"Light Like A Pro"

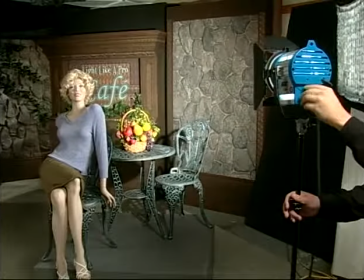[16:43]
Professional fixtures can often be adjusted to spot or flood, but remember, floodlight is not soft light.
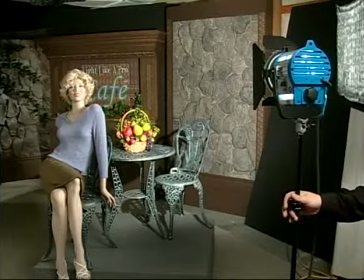[16:50]
It's hard light over a wider area. Just as with a honeycomb, we have a soft light over a narrower area.
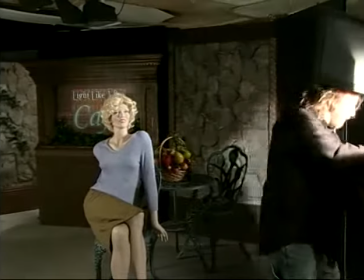[16:58]
Flags, cutters, and shadow casting patterns can be placed to add interest.
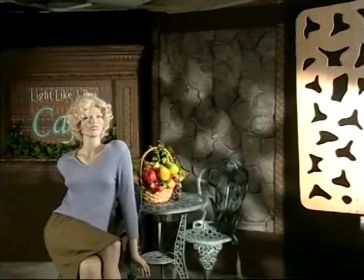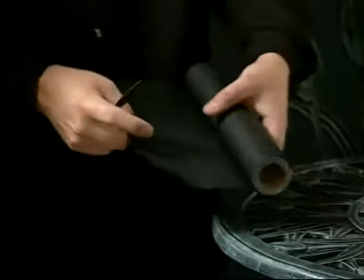[17:11]
This is black foil from the lighting supply store. It can be clothes-pinned on nearly any type of fixture to control the light.
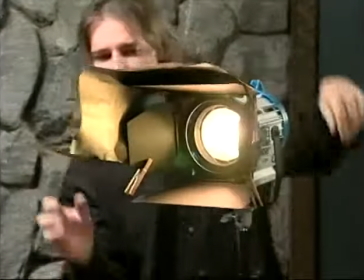[17:17]
I use this all the time.
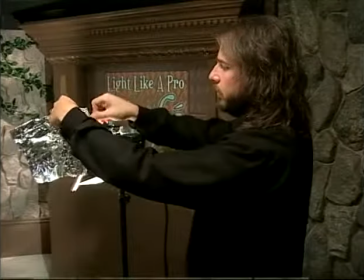[17:24]
It's black for a reason. Kitchen tinfoil would kick light everywhere, which defeats the purpose. One of the best ways to control your lighting ratios is with dimmers. There are many different kinds for every type of professional and even household lighting. Nothing beats dimmers for balancing your light ratios.
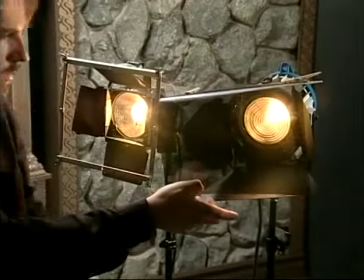[17:40]
If you don't have enough dimmers, the lighting supply store has neutral density gel that can be used to balance light sources.
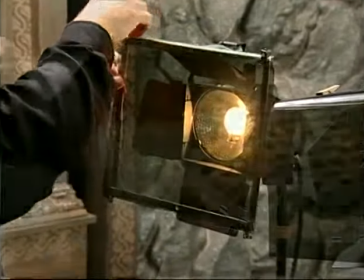[17:48]
You just put that right over your light. It's neutral gray and comes in fractions and multiples of f-stop values.
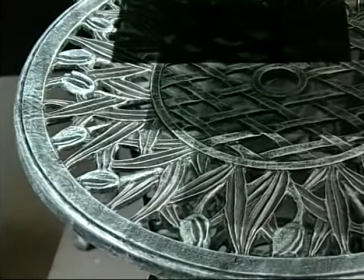[17:54]
If you have a few sheets each of half-stop, full-stop, and two-stop neutral density gel, you'll be able to accomplish a lot with your basic lighting setups.
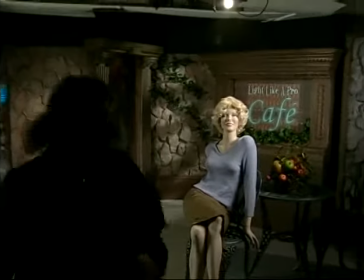[18:02]
When you finish lighting a scene, put your head in front of the camera and look at the scene. Now you might have some glare in your face.
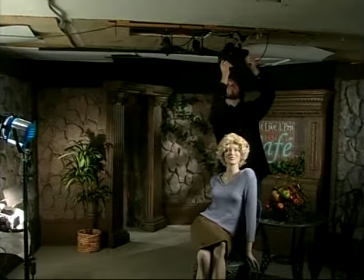[18:09]
Look for those bright spots and shade the lens. That'll be your final touch to keep all the glare out of your camera lens.
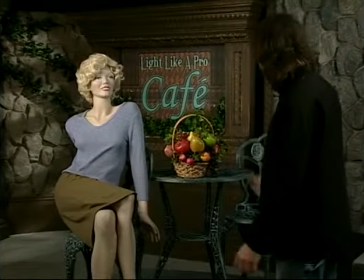[18:16]
To make good images, you have to know what to look for in your image, how to recognize a problem or an opportunity, and how to work on it.
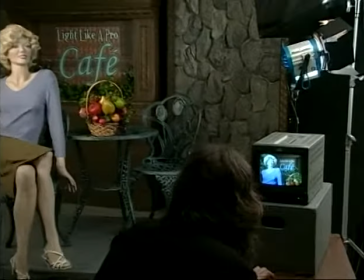[18:24]
You simply can't make consistently good images unless you create, analyze, and adjust as you go.
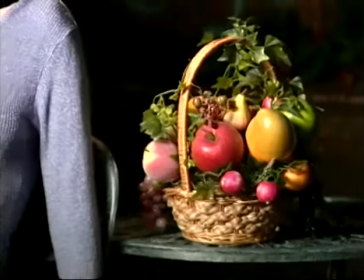[18:31]
First, look at your overall exposure. You don't want to change your light if you should simply be changing your camera exposure settings.
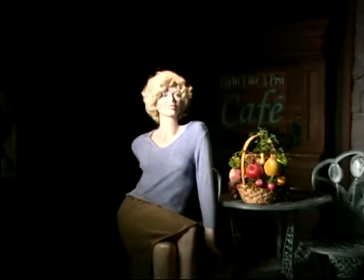[18:38]
This test shot needs some work.
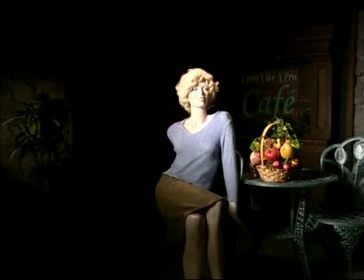[18:40]
There's no detail or shadings in the highlights or shadows, so we can't fix this simply by adjusting our camera's exposure settings.
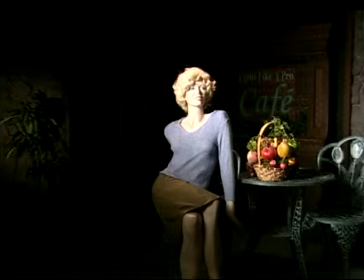[18:47]
We've got too much contrast in the lighting of our scene. We've got to deal with highlights and shadows separately, so first we're going to lower our exposure settings on the camera.
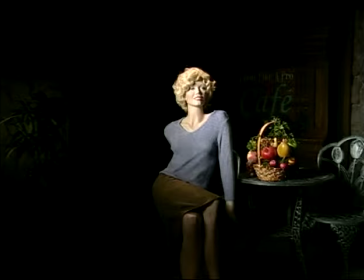[18:56]
And that fixes our highlights. That's the easy way, and that's all done. That looks good for now. Now for the shadows. Ease some fill light into your black holes. Don't overdo it and wash out your image.
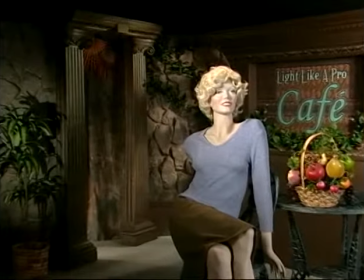[19:06]
Make sure to isolate your light to the spots you want it. Experiment with the light positions until the objects look the way you want them to.
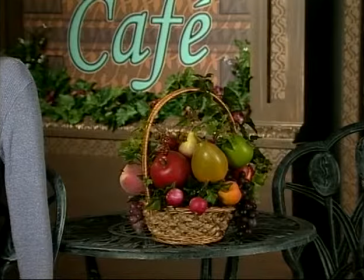[19:15]
There's a very useful concept. It's like contrast, but it's something that designers and artists call separation.
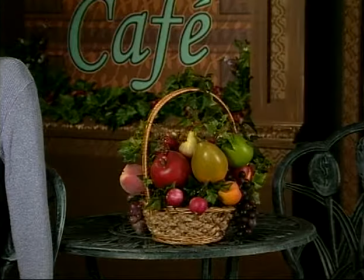[19:22]
The term separation means contrast, but it refers to a particular object or area within your image.
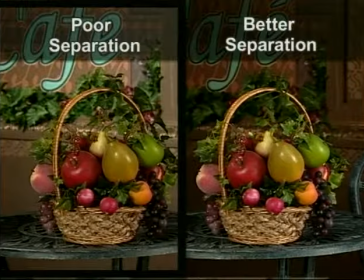[19:28]
An important object in your image can get lost or de-emphasized if it is not placed against a contrasting field or outline. In other words, visually separated for the viewer to easily discern.
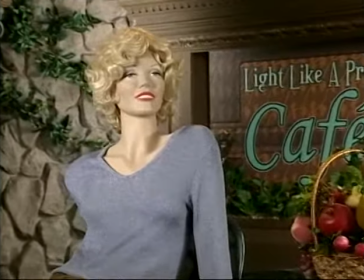[19:40]
In this shot, the outline of the model's hair is blending into the background shades, and we don't have a descriptive image.
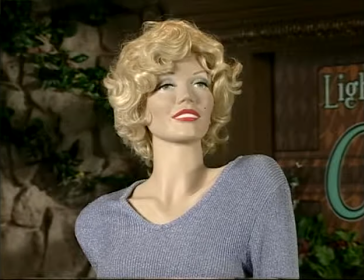[19:47]
By making slight adjustments to the position or brightness of selected lights, we can make our subject stand out and our image communicates better to the viewer.
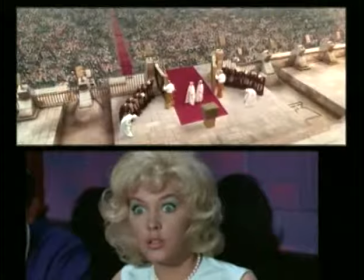[19:55]
The separation of key graphic elements in your image holds viewer attention It's one of the secrets that makes movies better than life, so to speak. If you're shooting a product for a commercial or print ad, good separation is absolutely essential. Here's a great lighting exercise that will build your skills.
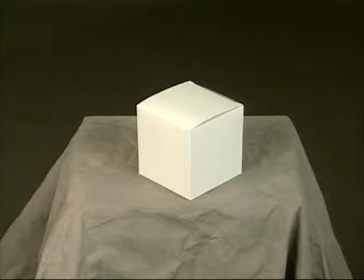[20:17]
Take a white cube, any kind of a square white cube, and place it at an oblique angle to the camera with 3 sides showing about equally. Then light that cube so one side is almost white, another side is medium gray, and the other side is almost black. The tricks you'll have to use to get that right will be useful to you in every lighting setup you ever create. If you're using a camera or lens with an auto iris, remember the auto iris is a little stupid.